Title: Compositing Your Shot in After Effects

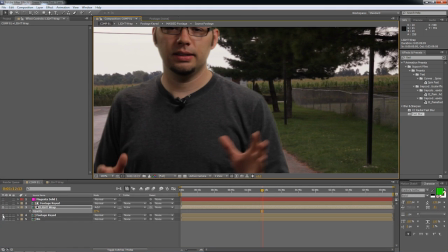4:21 And then I'll help blend the tones just a little bit. We can see we have, this is with, this is without.
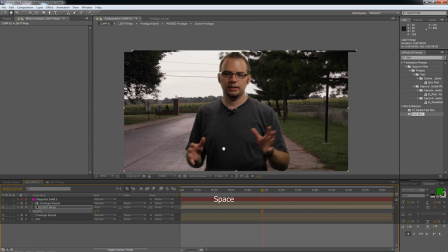4:30 It's just a little subtle light wrap and helps just kind of pull everything together just a little bit.
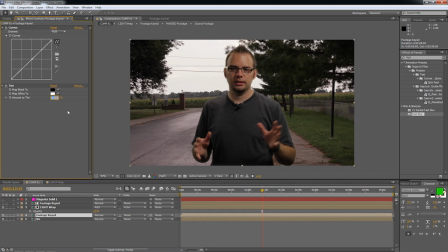4:38 Somehow
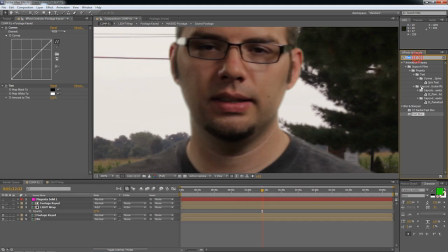4:41 that got undone there. We can also push back the soft edge just a little bit by using a curves on our keyed footage. We can go to the alpha.
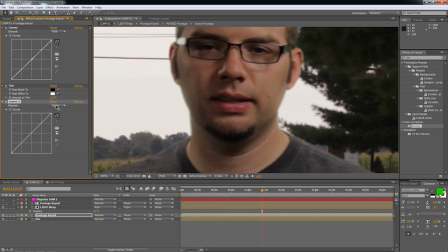5:00 And if we push that back, we can fill in just a little bit to get rid of just some of those soft edges.
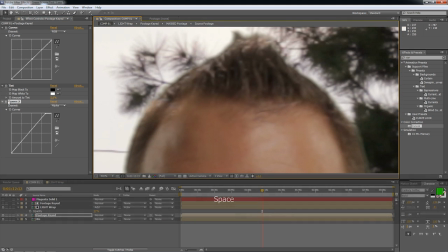5:15 We don't want a hard edge, but it's without, and that's with. Maybe that's too much there. Just a hair. It does look just a hair soft.
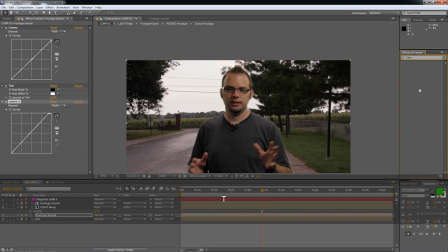5:28 And now, lastly, what we can do, ooh, that's not how you spell that, is drop a fast blur on the background,
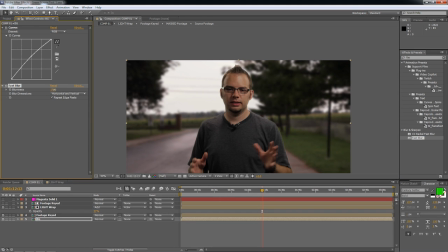5:37 repeat edge pixels, and blur this just a little bit, maybe 15 pixels,
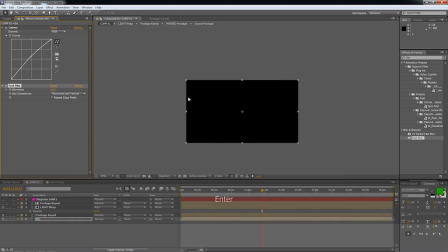5:44 or maybe like 10 pixels, something like that. And this will give the illusion of kind of depth of field.
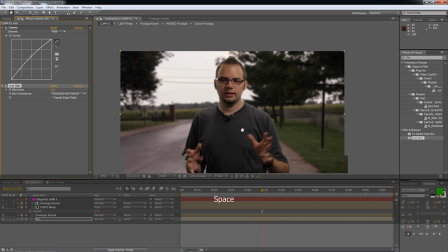5:50 Now you can use the lens blur plugin, but that takes quite a long time to render.
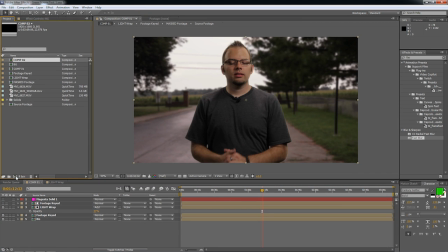5:57 So now we have our comp 1. Let's drop this into a new comp, and let's just do a little bit of adjusting here to color correct this whole scene. Actually, let's jump back here just a little bit and look at the coloring, the reds.
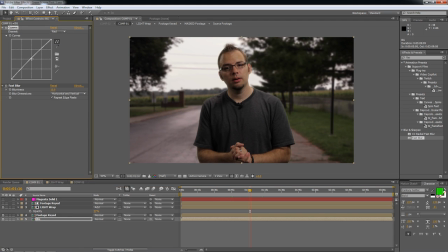6:15 It looks like maybe it's just a touch too much red in the shadows. Yeah, that looks better.